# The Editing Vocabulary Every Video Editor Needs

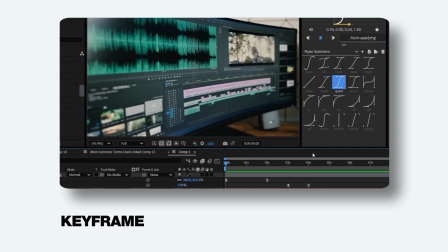4:04 For example, you can use keyframes to make an image slowly zoom in or fade out over time.
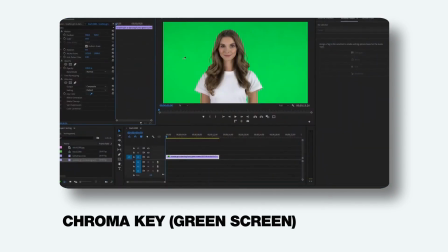4:11 Chroma key or green screen is a fun effect where you film someone in front of a green background and then replace that green with any background you want,
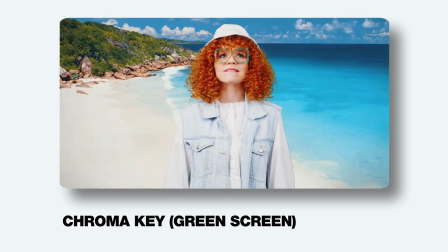4:19 like outer space or a beach. It's like magic for videos.
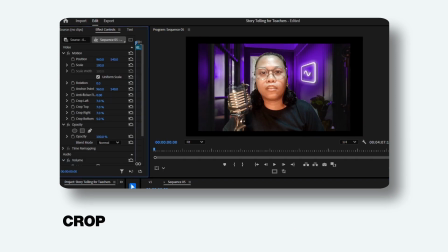4:24 Crop means trimming the edges of your video to focus on the important part, like zooming in but cutting out the rest.
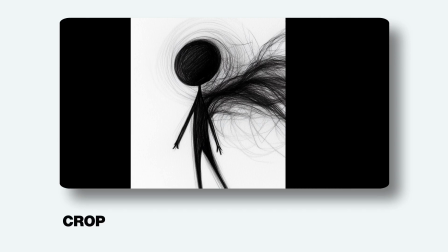4:31 Handy when you want to get rid of distracting stuff around your main subject.
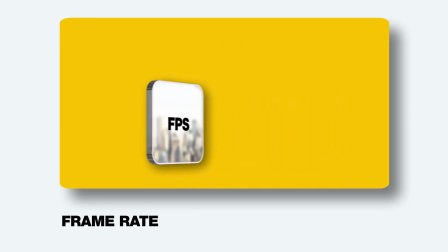4:35 Frame rate means how many pictures or frames your video shows every second.
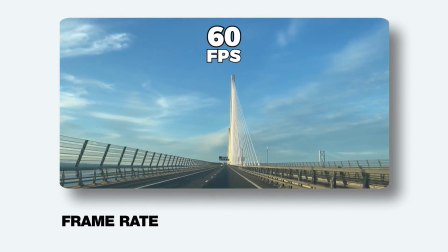4:41 Most videos are 30 frames per second. We call that FPS. But movies sometimes use 24 FPS.
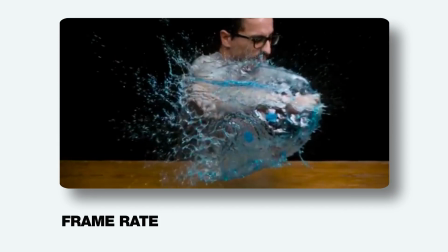4:49 Higher FPS means smoother motion like slow-mo videos. A jump cut is when you remove a small part from the middle of a clip,
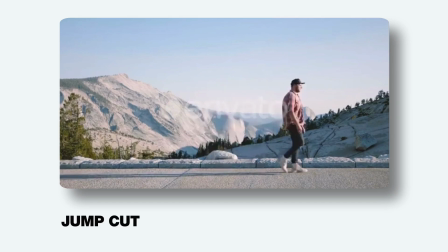4:57 making it look like the person or object suddenly jumps forward in time.
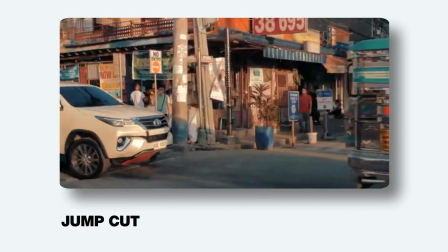5:02 It's often used to speed things up or give the video punchy, energetic vibe, even for comedic effect.
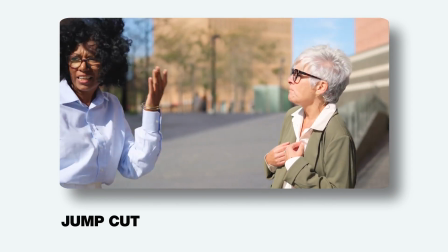5:09 Sometimes jump cuts are intentional, but if they're not done right, like when the camera angle stays exactly the same and the subject's position suddenly shifts,
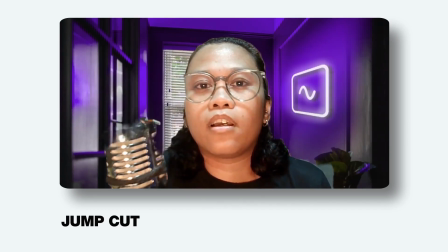5:18 like a head snapping to a new spot, it can look glitchy or awkward. So it's a stylistic choice, but you gotta use it carefully.
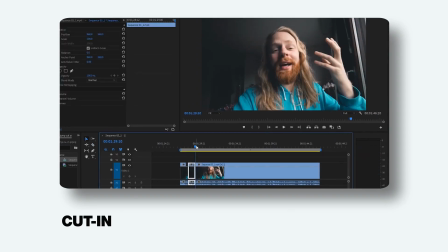5:26 A cut in, also called an insert shot, is when you break away from the main scene to zoom in on a specific detail,
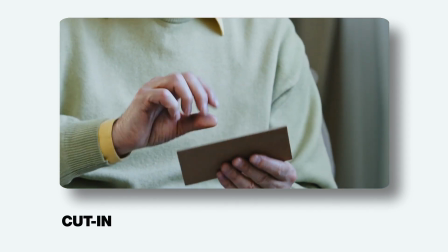5:34 like someone's hands opening a letter or a close up of an object.
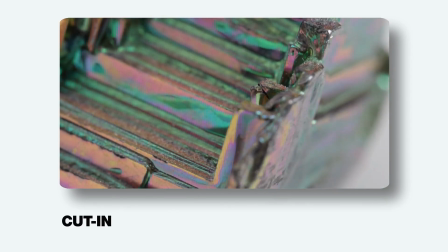5:38 It's usually a tight, close up shot that shows your audience exactly what they should be paying attention to.
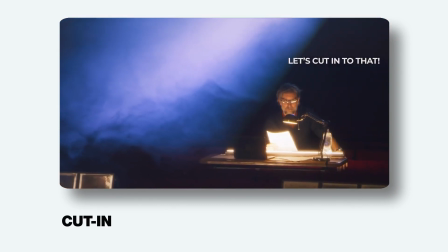5:44 You often hear directors say something like, let's cut into that, which just means zoom in on the important part.
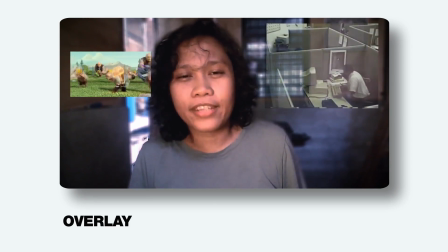5:50 An overlay is when you add a second video, image, or text on top of your main video.
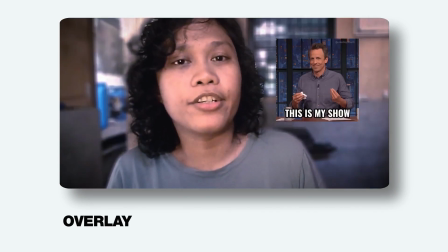5:56 For example, adding subtitles or funny emojis over your video is using overlays.
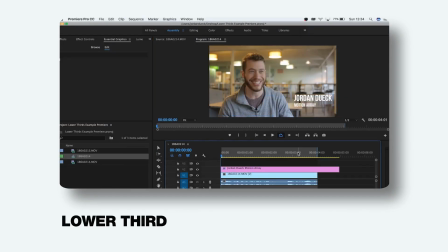6:02 A lower third is that little text box or graphic that pops up near the bottom of the screen, usually to give extra info.
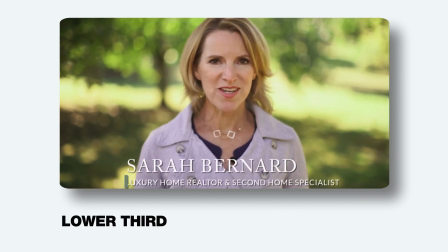6:10 You've probably seen it in interviews where it shows the person's name, job title, or location.
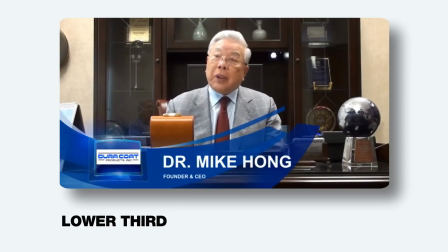6:15 It's called a lower third because it usually sits in the lower third portion of the frame, simple, clean, and super helpful for your viewers.
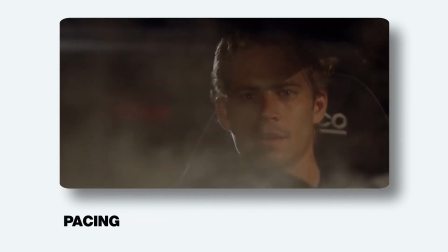6:24 Pacing is all about the rhythm or speed of your video. Is it fast and energetic or slow and dramatic?
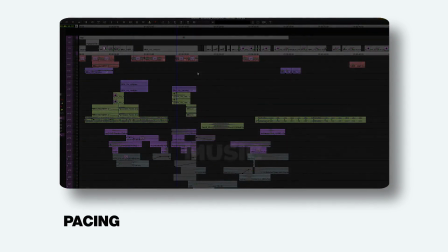6:30 You can control the pacing with things like editing cuts, music, voiceovers, and how the script is delivered.
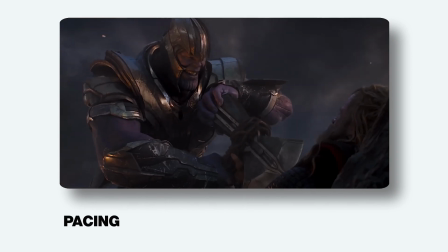6:36 Good pacing keeps your audience engaged. It's what makes a video feel snappy or gives it room to breathe.
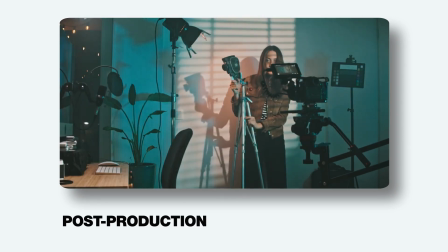6:43 Post production, also known as simply post, is everything that happens after you're done filming.
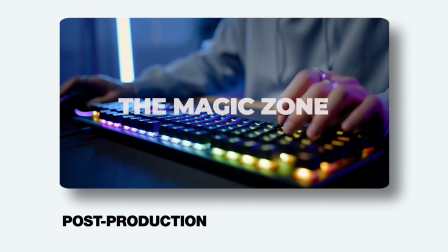6:49 This is where the magic really happens.
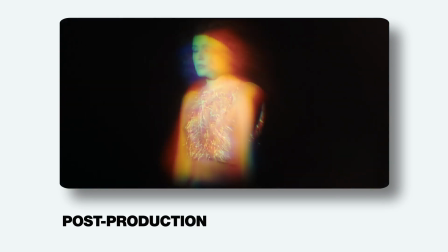6:51 It includes editing your footage, adding sound, music, special effects, color correction, and even combining animation or graphics.
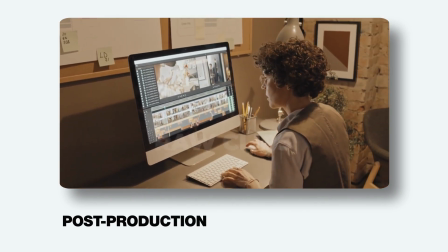7:00 Basically, it's all the behind the scenes work that turns raw clips into a polished final video.
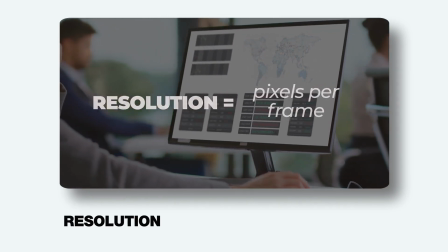7:06 Resolution is the number of pixels packed into each frame of your video, basically how sharp and detailed it looks.
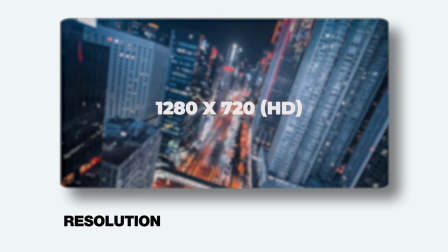7:13 Common resolutions are 1280 by 720, which is 720p HD,
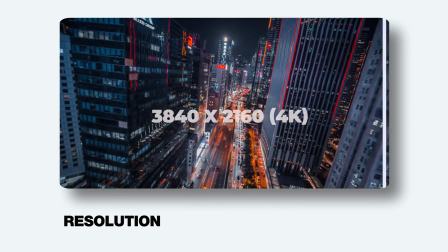7:19 1920 by 1080, that's full HD, and 3840 by 2160, also known as 4K.
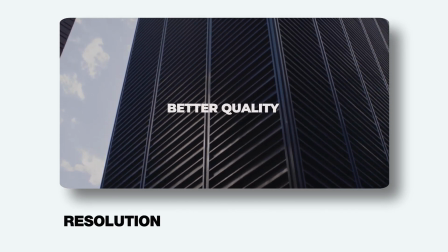7:26 Generally, the higher the resolution, the better the video quality. But remember, it's not just about the pixel count.
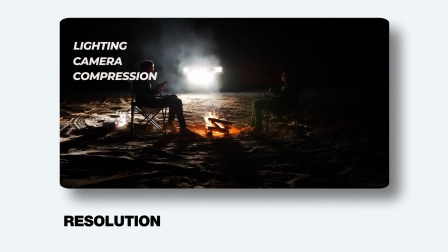7:33 Lighting, camera quality, and compression also affect how crisp your video really looks.
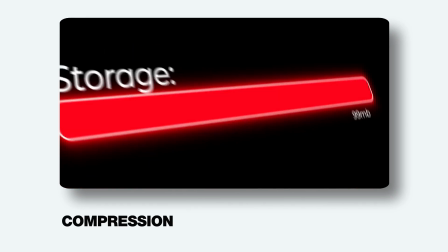7:39 Compression is when you shrink the size of your video file, usually to save storage space or make it easier to upload and stream online.
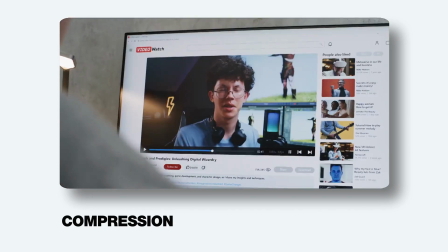7:47 Smaller files load faster and play more smoothly, especially on slower internet connections.
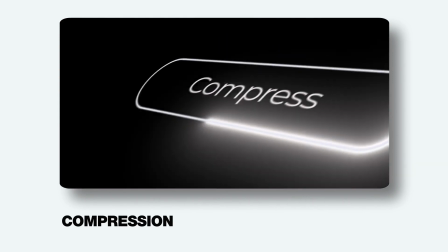7:53 When you export your final video, you'll often get the option to compress it. There are two main types.
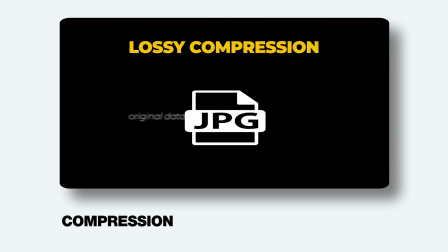7:59 Lossy compression cuts down file size by removing some of the original data, which might slightly reduce quality.